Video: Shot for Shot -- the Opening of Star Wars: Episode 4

Hi, this is Dr. Josh Matthews. We're going to look at the introduction to Star Wars today, episode 4, the first 5 minutes of it. I'll very quickly break down for you several of the elements of this opening and show you things you've never seen before. We're going to interpret this deeply, not considering what was intended by George Lucas or by anybody else, but what we see on the screen and what it could possibly mean. As I said, I don't think you've seen Star Wars episode 4 this way before, so join me and look at it very carefully and closely for the first time.
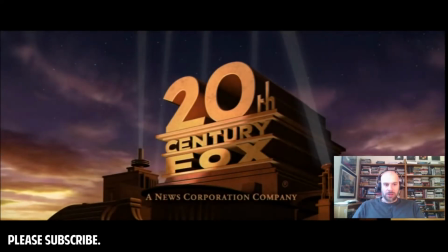[0:31]
So we'll start out with a drum roll for the 20th Century Fox theme. So we get a music on a black screen before 20th Century Fox comes up, and then 20th Century Fox.
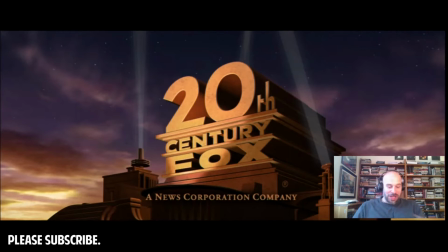[0:45]
It might not seem that this is part of the movie, but having watched this movie a lot of times, this is always part of the movie somehow, some way. And George Lucas, of course, used the extended 20th Century Fox theme here. Let's hear it.
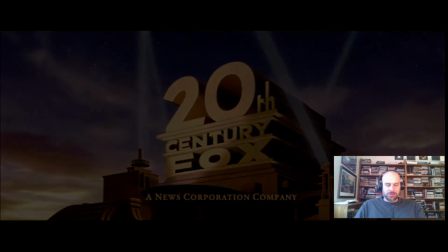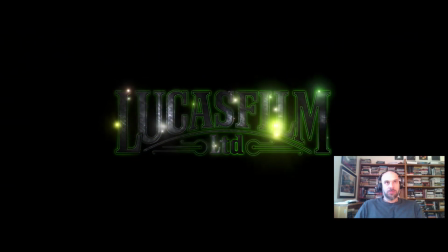[1:07]
This one.
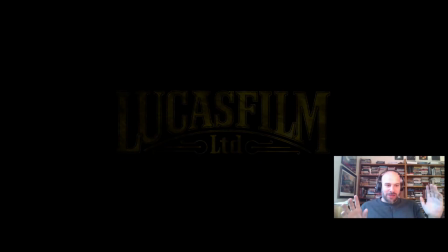[1:12]
So for 20th Century Fox movies in the 60s and 70s, as far as I understand, they abbreviated that theme. It was chopped off. It didn't do the da-da-da-da, da-da-da-da. It didn't do that. Older 20th Century Fox movies, go back and watch them from the 40s and 50s, did, some of them at least.
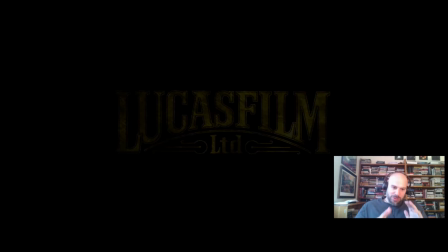[1:28]
So George Lucas is clearly, at this point, hearkening back to older movies. Now, of course, he's going to do that later on with in fact, in 10 seconds here with the opening scroll, which looks like the Flash Gordon serials of his youth. So we'll see that in just a minute, too. What is going on here?
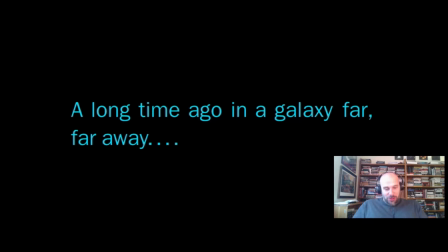[1:47]
Now, I want you to look hard at this. What's going on with this language? It's very important. It sets us up first as a fairy tale, as an ancient epic even, a long time ago. It's also science fictional, a galaxy, far, far away. So we've got two things going on.
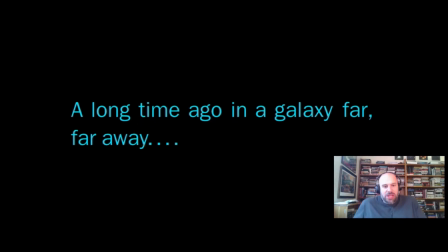[2:04]
Of course, Star Wars has been called science fantasy, and here, but it's already announcing before it even starts that it is science fantasy. You have the fantasy aspect and the ancient epic quality to the story, but yet it's going to be set in a place beyond the planet Earth, far beyond, in a galaxy.
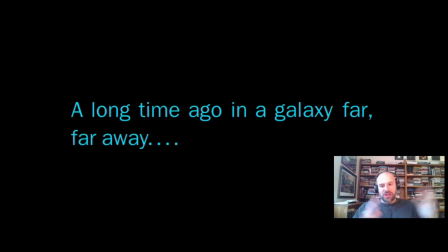[2:21]
That's a cool word, galaxy. They could have said solar system, could have said another universe, puts it in our own universe, and yet puts it far away. These words are also sort of poetic. There's a line break here that doesn't need to exist. You could have, whoever did this, probably Lucas, could have fit this all on one line.
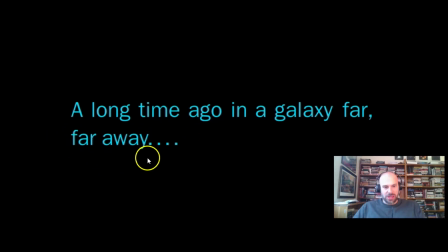[2:39]
There's two lines, and so then there's an effect here of this line being by itself far away, dot, dot, dot, dot, dot. And of course, what's going to happen to Luke Skywalker later in the movie? Well, he's going to travel far away from his home planet.
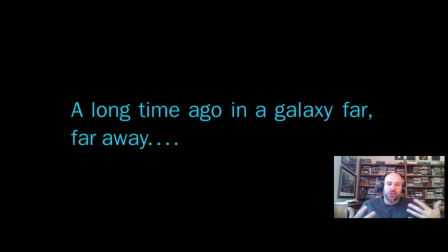[2:53]
This is setting us up already to get the scope of the story going from one place to go far away from that place. Ancient and science fiction. Long time ago, distant past, distant future even, maybe hinted by this word galaxy.
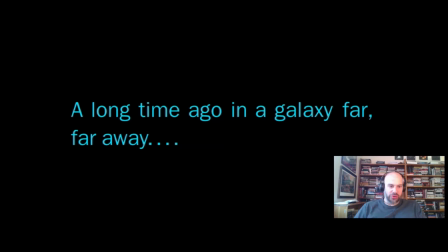[3:07]
We're going to see the scroll in just a second, and that's also going to be hinted at in the opening scroll of the words.
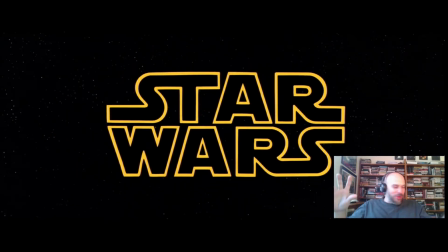[3:15]
Kaboom! Oh my goodness, I'll stop right there. That blast of the trumpet sound sets us up for the whole adventure story. It's a kid's adventure story. It's going to be fun, exciting, thrilling, and so on. We're just going to see that in the next 2 minutes with the spaceship battle. John Williams sets us up with that already. What is this movie like in terms of other movies?
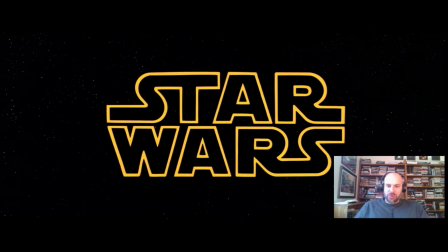[3:35]
Let me make a weird comparison. This movie is like The Godfather. That sounds ridiculous. Francis Ford Coppola, the director of The Godfather, is George Lucas's buddy, right, in the 1970s. How does The Godfather open? With a black screen, a mournful solo trumpet, sort of announcing, I think, the themes of the movie.
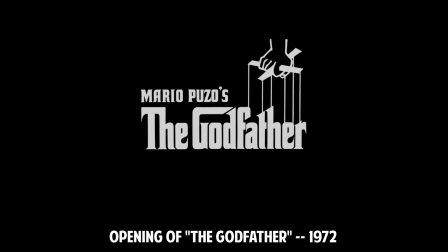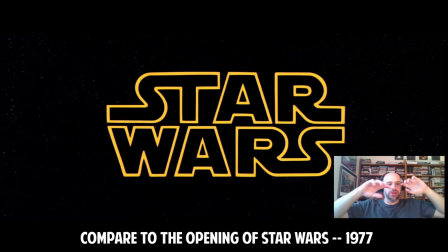[4:02]
Which is a single individual who just is lamenting or sad or something like that, right?
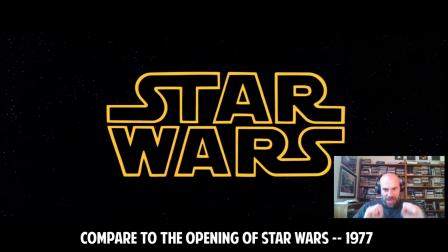[4:09]
But here you have lots of horns blasting in a good way and articulating the themes of this movie. That we're going to have a lot of things come together, a lot of characters come together to do something awesome, aggressive, powerful, and potent.
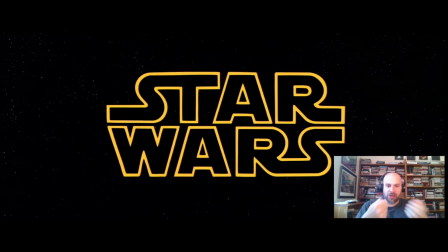[4:24]
So in a way, these two openings are very similar in that they announce what the characters are going to do in this movie. If you take the single horn in The Godfather to be like Michael Corleone character, maybe even Don Corleone.
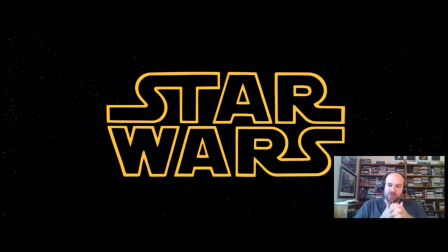[4:38]
But here you've got the whole team of Star Wars characters coming together, and that's what the horns are doing together, blasting forth through the universe, just like the characters will blast forth into space later on in the Millennium Falcon and in other spaceships.
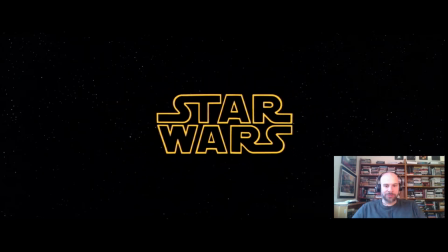[4:53]
So we got the Starfield. words going into the background.
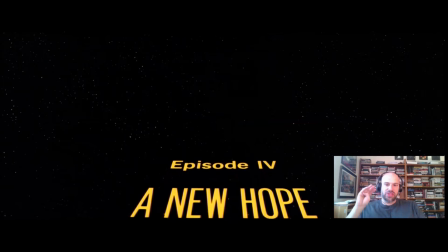[5:04]
And then episode 4, which gives us the intrigue of the story, has already been taking place.
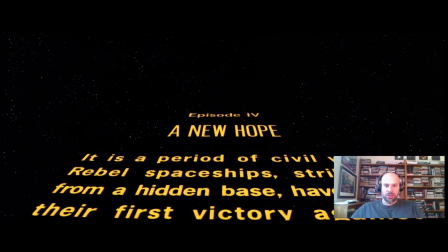[5:16]
And there's the scroll of words.
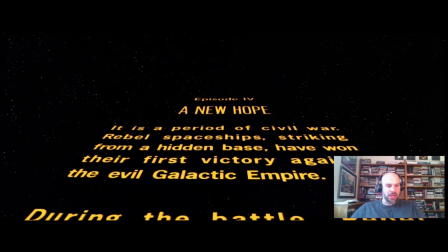[5:19]
Now, it's not uncommon for movies, I turn this way down, it's not uncommon for movies to begin with some kind of title,
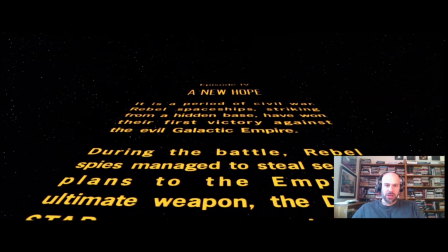[5:28]
textual introduction. This is unique, though, to me.
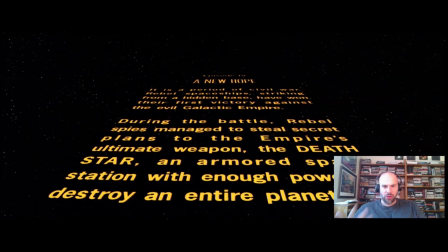[5:33]
I think Flash Gordon serials were doing this in other kinds of older movies in the 1940s, 30s, and 40s, perhaps. But what this is doing is two things, at least. One is that it's talking about the ancient quality of the story. It's a scroll being unraveled across the screen.
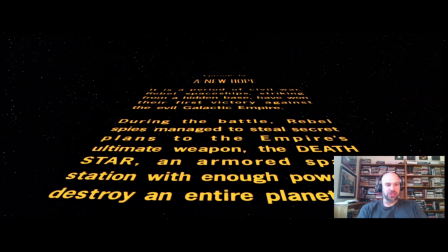[5:51]
Who uses scrolls anymore? I mean, scrolls indicate something ancient, something old, the older form of writing before the codex or the book. So the scroll's unraveling, but it's on the starfield. So you have, the ancient quality of this thing with the science fiction or futuristic quality of it merging together already in this story.
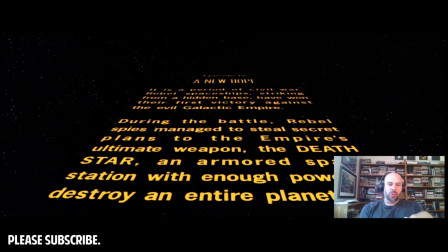[6:11]
We know it's going to be an archetypal story where Lucas takes ancient epics. He read Joseph Campbell's Hero of the Thousand Faces and tried to make something that was as archetypal as the stories in there, Song of Gilgamesh, Homeric epics, and so on. And yet, of course, this is futuristic.
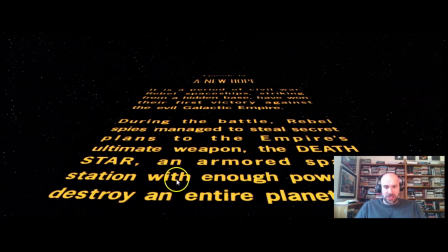[6:29]
We have a Death Star, an armored space station. It's a space station, okay? All of these words are combining together to make for a pretty interesting, persuasive case that this movie's going to be great. It's a kid's adventure story. I mean, who's not going to be thrilled as a kid by Civil War, rebel spaceships, victory against the evil galactic empire?
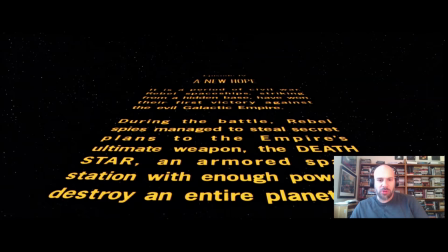[6:47]
This is a space opera. Clearly, a battle, rebel spies. These words are exciting, thrilling, and fun, okay? Later Star Wars scrolls will be terribly boring. Tax problems, trade route problems, who cares about that? I was with that episode 1 or 2, but this one is exciting,
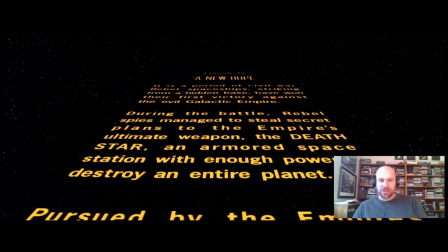[7:02]
and the words already persuade us to kind of like what's going to happen.
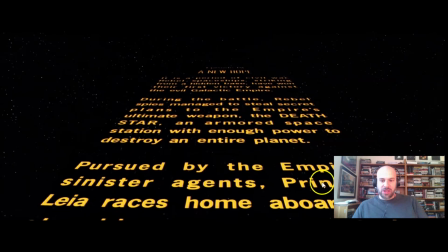[7:08]
And then you have the fairy tale quality. We have a princess and an empire. And restoring freedom to the galaxy.
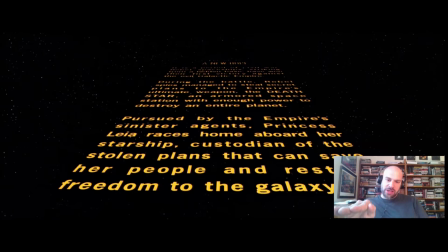[7:19]
By the way, I like the words being, going across space here as if they're being transmitted from one place to the next, as if the words are going to go from one planet to the next. This is 1977. It's been 30, 40 years where humans, have transmitted radio and then TV signals out from Earth to outer space.
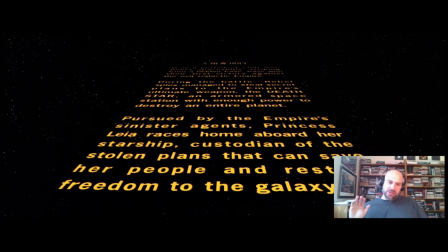[7:38]
That's what's going on here with text flying across space. In a couple years, was the Voyager 1 satellite's going to go out and send all kinds of human information out into the stars. That's what this is. It's also cool that the words are flying through space as if you could take a spaceship and go find them and watch them go across space.
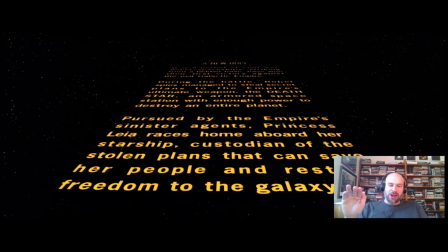[7:57]
Things are receding into the background here. They're going from foreground to background.
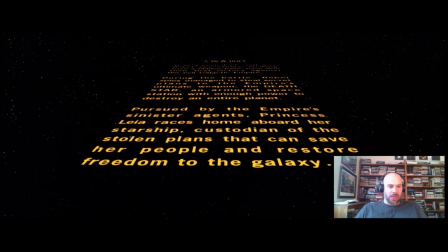[8:01]
We'll see that happen in the upcoming shot where the spaceships go from foreground to background.
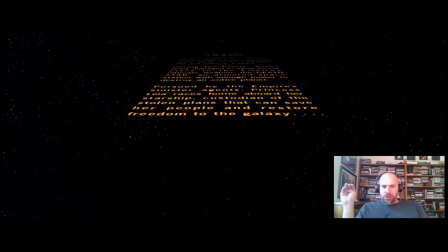[8:09]
And you'll notice the words are going to turn into lights and even stars. So the words become stars, right?